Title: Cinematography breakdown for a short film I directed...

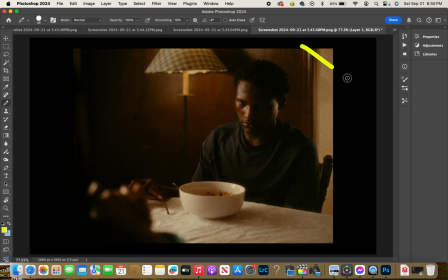Now at this point, I have added, just out of frame here, a tube light on a light stand, 3200 Kelvin, to give him like an edge light. So you'll see like around his ear, right here, around his shoulder,
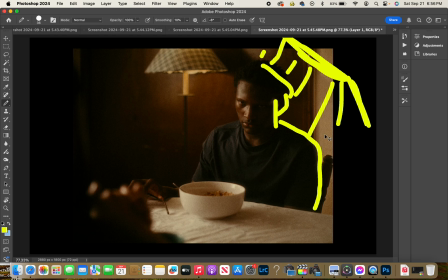outlining him so that he doesn't fall into the shadows in the back.
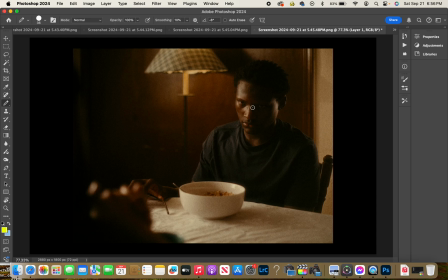I'm using a tube light to do that, and yep,
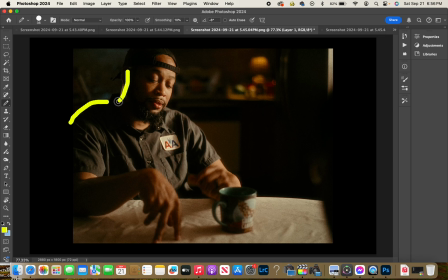I've got one on Dad as well here, so he's got a tube light right here. So we did add that when we moved into the medium here, so instead of just the
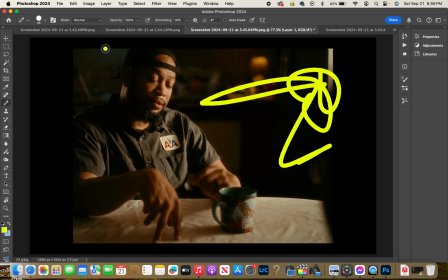window, we also had the tube light.
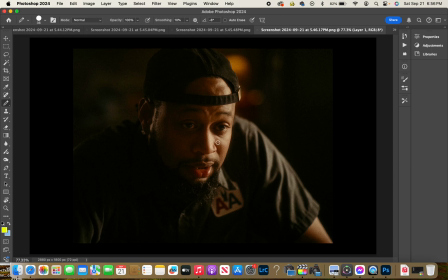Now then, things get a little more intense. We push in closer to the 85mm. I'm using vintage lenses. These are Super Takumar lenses from the 60s
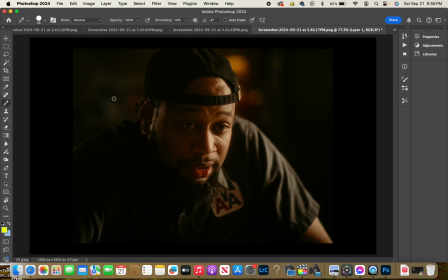that I've modified for video use, and I use them for these flashback scenes. Like I said, I used the anamorphic lenses for the modern scenes.
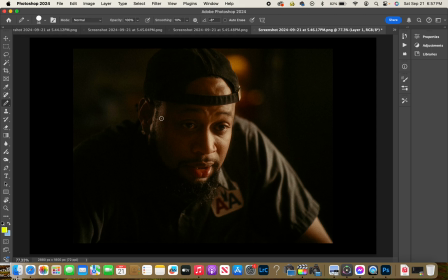I used modern anamorphics. For the flashback scenes, I used some vintage lenses and a more classic 4:3 aspect ratio. So, with the grainy kind of film look and everything.
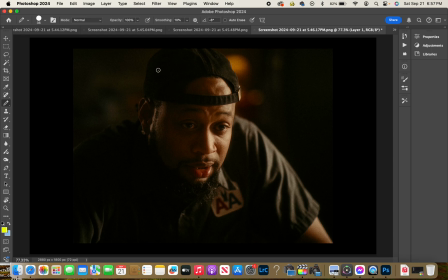So, this is exactly the same setup as before, basically. We've got the key light pushing our level in here.
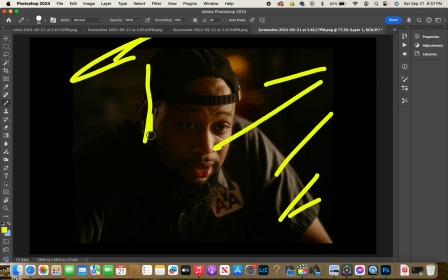We've got a tube light over here out of frame, giving us a little bit of level on the edges here, outlining him so that he doesn't fall into shadow. And
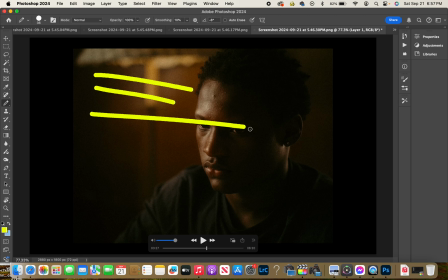his close-up, exactly the same. Key light still coming from the window, giving him all of this.
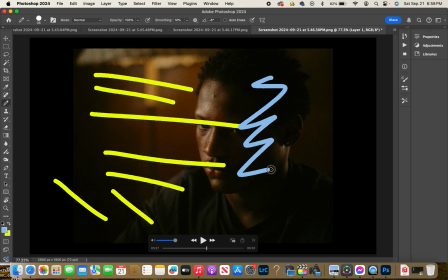We've got some deep shadows because it's a deep scene. It's heavy and everything. And then we do have the edge light over here,
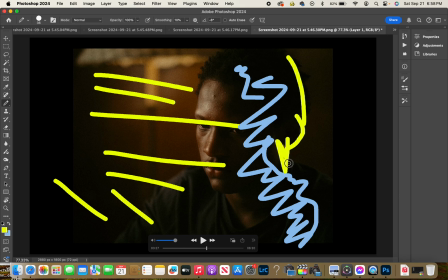giving the rim light to edge him out from the shadows there. And
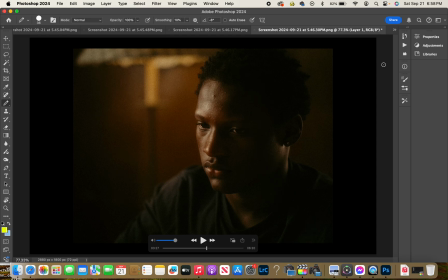That's how that one was lit.
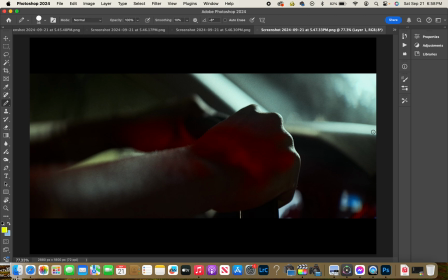Now we flash back forward after our little lighting gimmick thing we had. We've got our main key light, remember, coming in from right about there, so giving us a nice rim light on the hands here.
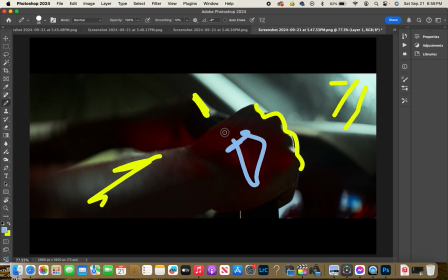This highlight here, we're getting this red coming in from the tube lights in the back seat back here.
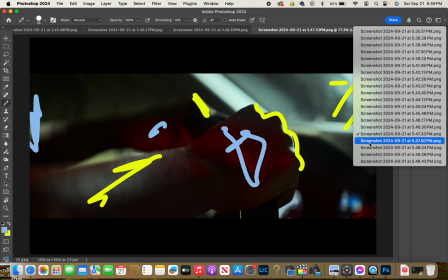Just an insert shot, nice close-up for detail, building the mood.
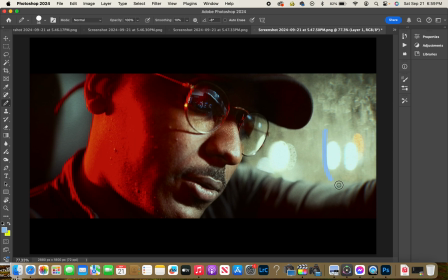We've got some beautiful bokeh out here, these nice ovals, adding texture and everything. The window getting the light from those droplets. This awesome reflection in his glasses right there. That's a cool shot, along with the
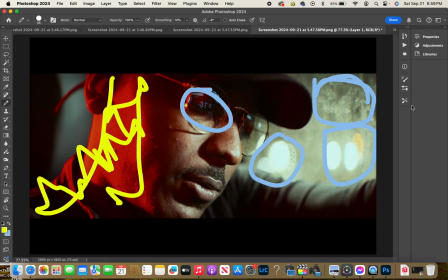red, obviously, and the key light.
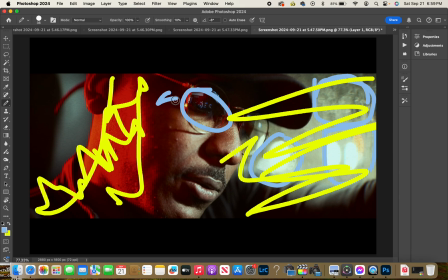And then we still have pretty solid. Most of the shadow is lit up by the red, but we still got a pretty good strip right there separating us from our key light.
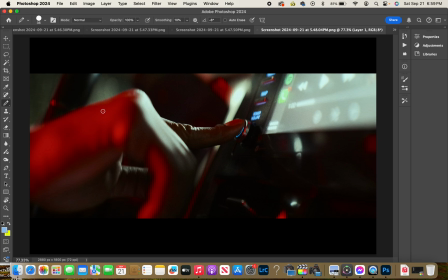Another little insert shot like the hand thing. So we've just got one red level coming from the back.
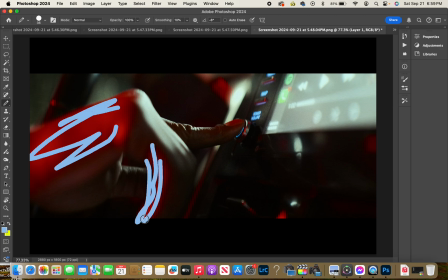So you'll notice like it's on the back side of the hand side that's facing the back seat, but on the front side of the hand facing the windshield, we're getting level from the key light, edging out our finger here and the hand,
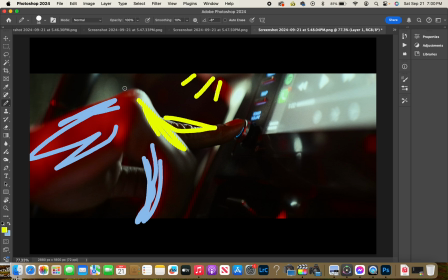giving them like an outline, so to speak, kind of, as he just turns that off. And we've got a little red there, a little bokeh there that's nice, things like that.
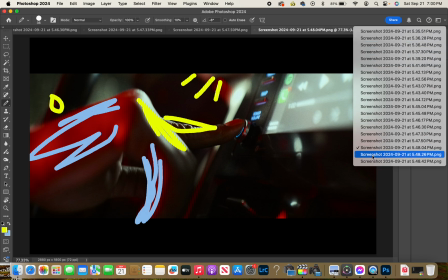But yeah, just another little insert shot as the mood builds.
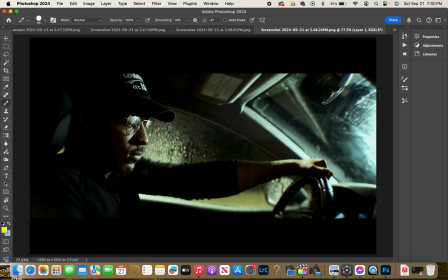He's waiting for the cop. He's looking down, not feeling so great. Again, just pushing the level through here, kind of at an angle.
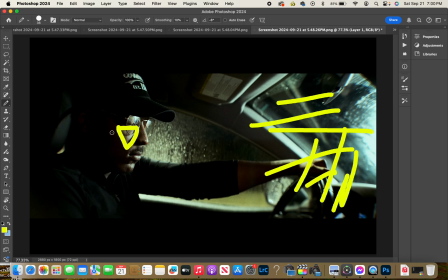Almost giving him some Rembrandt lighting in this position, actually. It happened to work out very well. So, oops.
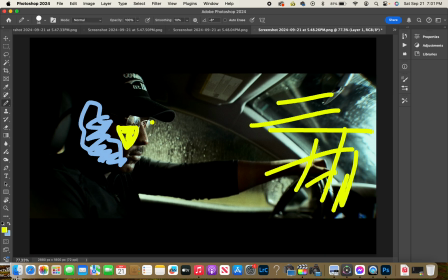Got this here, then a nice rim on the nose. Let's edge this. Nice edge on that hat. Nice edge on this arm here. Edge out this part of the door.
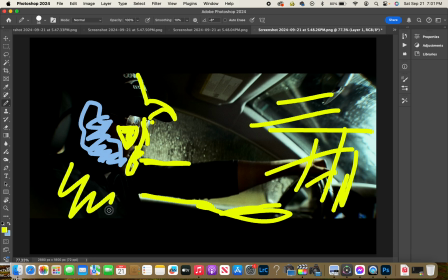I'll get our arm through there. Bop.
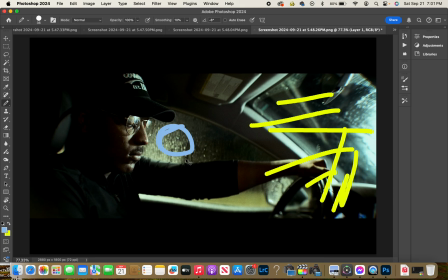And we've got this beautiful detail coming from the rain droplets.
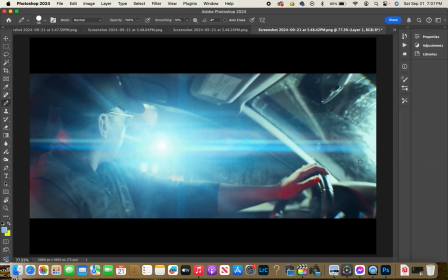And then boom, cop shows up, knocks on the window. Since we're using anamorphic lenses, we get these beautiful horizontal flares, which are actually elongated ovals stretched out. But when you
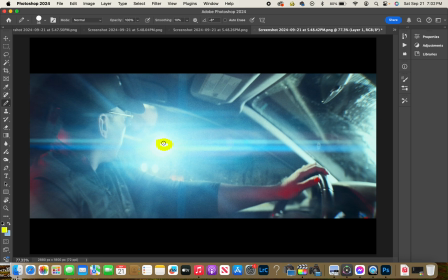point something like a flashlight or a point source into them, they catch a flare, and they're gonna give us something like this. That's very cool. And then got more kind of coming off of here, along with some red
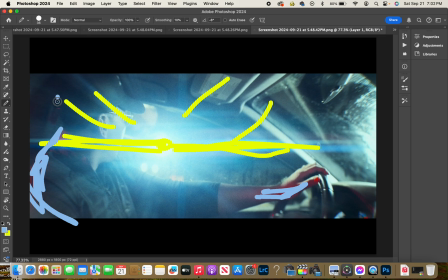on the back side of things to kind of edging out that side to. Oh, there's some more over here, kind of just hitting things nice.
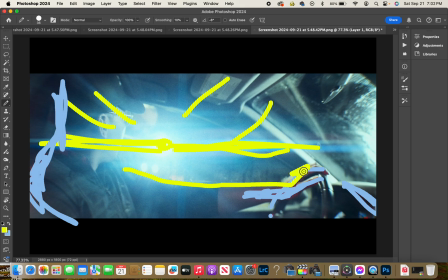Key lights giving us this edge on a guy, along with all of this.
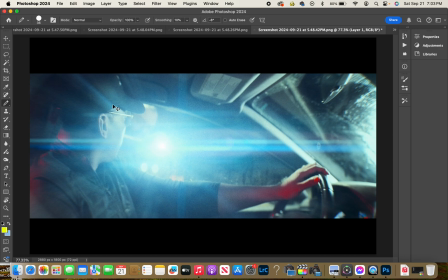And we did not want to be able to see the cop, obviously. You can't, and that was by choice. This was supposed to be just kind of blinding and then cut to black, basically, right? So that is the
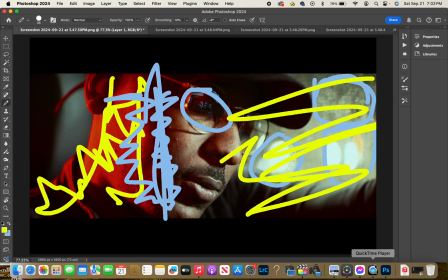kind of a basic little cinematography breakdown for the talk.
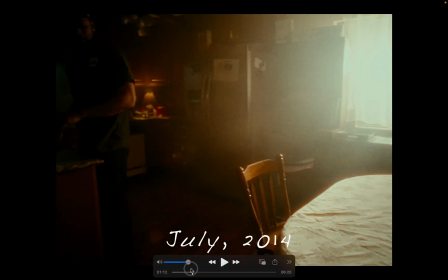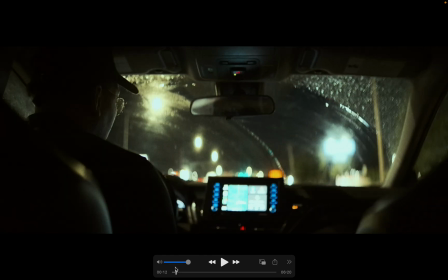So, maybe if you get into cinematography and learn about lighting and uh, lenses and angles and camera movement and things like that, you'll never be able to watch a movie the same way again.
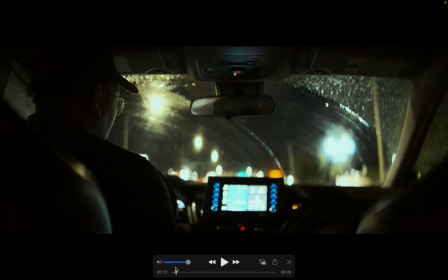You're thinking about it the whole time. But anyway, that's that there. This little breakdown is much longer than the movie itself was, but that's the way it goes.